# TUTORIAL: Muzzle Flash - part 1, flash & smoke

Hello and welcome to part one of our tutorial on creating Muzzle Flash.
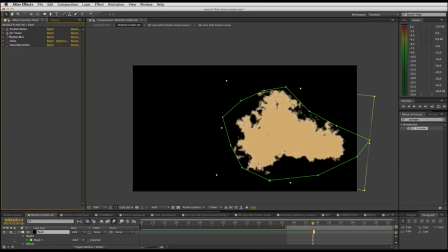(0:12)
In this tutorial, we'll look at creating realistic muzzle flash and smoke right inside Adobe After Effects using just the fractal noise effect.
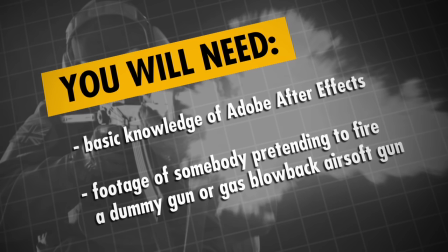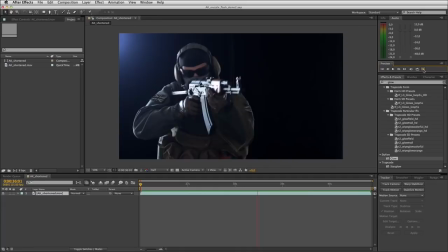(0:29)
Import your footage of your actor with the gun into After Effects. There's my actor pretending to fire an airsoft AK-47, doing a fairly okay job of creating some fake kick. And just to enhance that kick, what we'll actually do is we'll edit out one frame there.
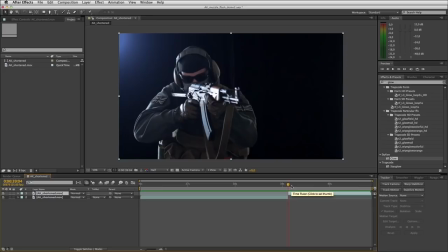(0:48)
Make sure your layer is selected. Go to Edit, Split Layer, or you can do it with a keyboard shortcut if you like.
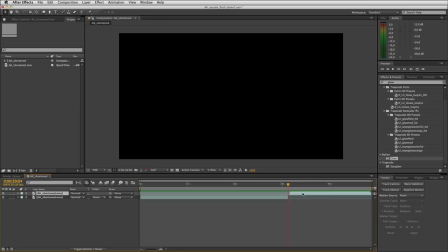(0:56)
And what I'm going to do is I'm just going to remove one frame from the sequence, slip the timeline forward again,
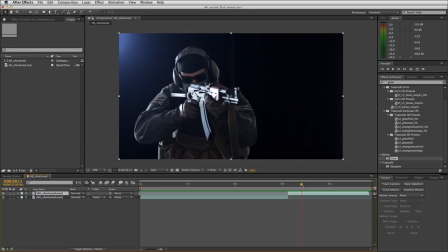(1:03)
go forward to where he pretends to pull off the next shot, and again, I want to remove a frame. I'm going to do it with a keyboard shortcut this time, Shift-Command-D. There it splits the layer, and this time I'm going to just remove two frames, which will give a slightly bigger looking kick.
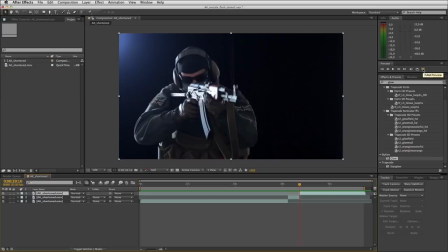(1:21)
And if I set my work area now and play the shot again, you'll see the result of that. So there you go, really just emphasizing the kick for a bit more realism. So let's get on to our muzzle flash.
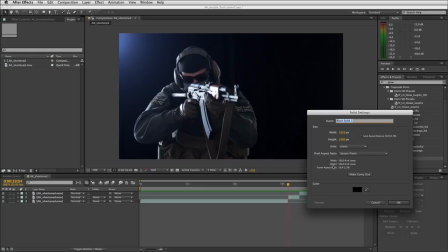(1:37)
So I will start by adding layer, new solid, and I'll add a nice black solid.
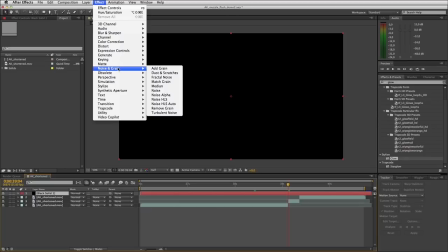(1:43)
Click OK. To this I will apply the standard noise, fractal noise effect.
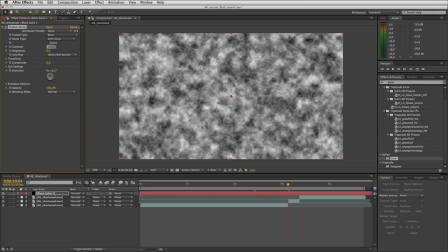(1:51)
There you go. And what I'll start by doing is turning the contrast right up to 1000.
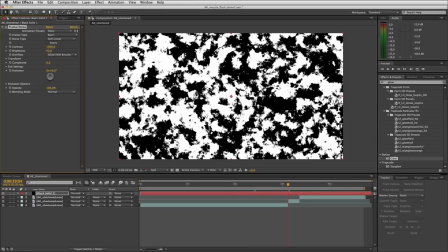(1:59)
And then I will also just take my brightness down a bit to get a bit more separation between all these white shapes.
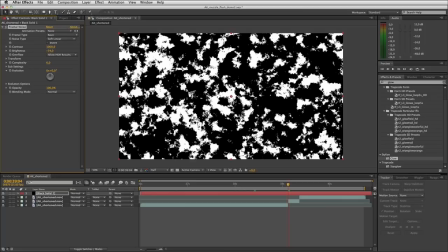(2:05)
So what you want to start doing now is, in this field of noise, all these random shapes, you want to look for one that you like as a shape for muzzle flash. So I just happen to like this one on the right hand side in the middle over here.
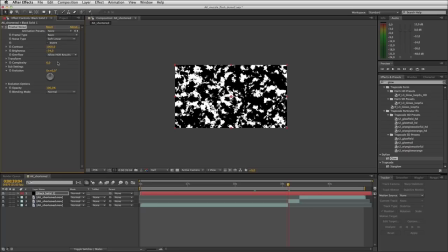(2:21)
So what I'll do is I'll zoom out on my comp just to make my life a bit easier when repositioning this noise. And I will open up the transform panel, and this offset target icon I will grab
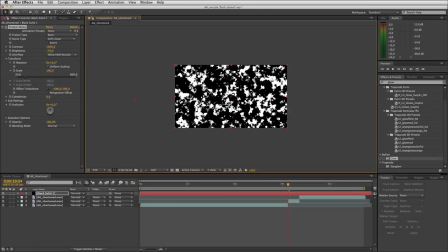(2:36)
and just start dragging my noise across so that by the time I scale up this noise, the shape that I like ends up roughly in the middle. So as I start scaling it up, you can see that shape shifts across.
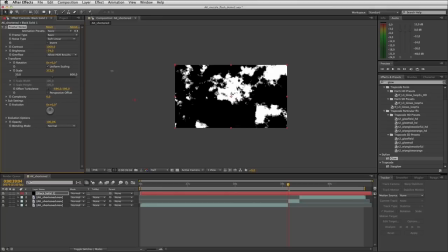(2:50)
Oh, there it goes past the middle, but I'll keep scaling it up. It's now off screen, but I know it's there.
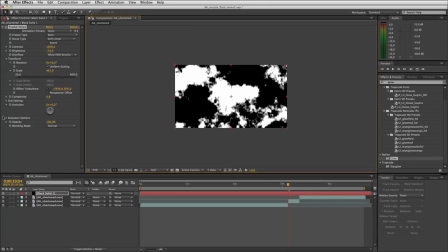(2:56)
So I'll grab my position and just move this noise across until the shape I like is roughly center.
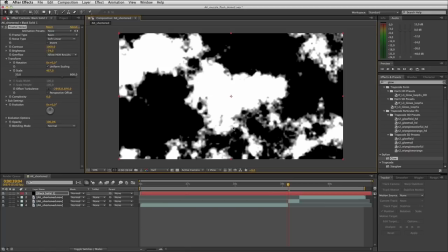(3:04)
So there it is. And what I want to do now is I want to turn up the complexity for this noise to get some more detail around the edges here. So if I go down or up here to the fractal noise settings for complexity, I'll double that to 12.
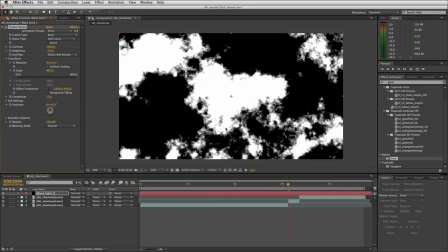(3:21)
And bang, there you go. Nice detail around the edges. So very happy with that. Now it's time to just isolate this muzzle flash shape. So I will grab the pen tool up here and I will trace around the shape that I like, just roughly.
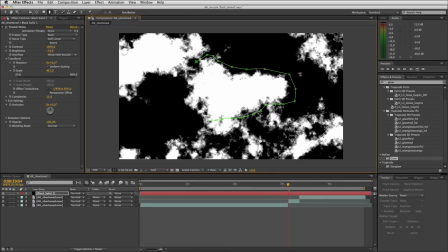(3:39)
Don't worry about being too precise with this. And I'll actually cut through this section here
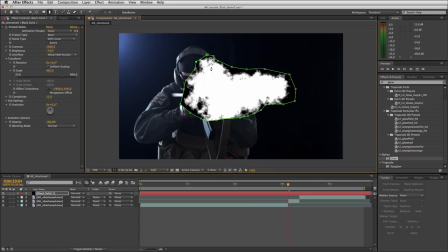(3:48)
and then come around. Sorry, I don't know what that was in the background. there we go, shape closed. I'll open up these mask properties, the property for feather, and I will just create a little bit of feathering on that mask.
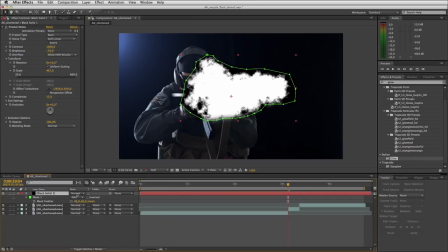(4:08)
And then I'll set this transfer mode to add.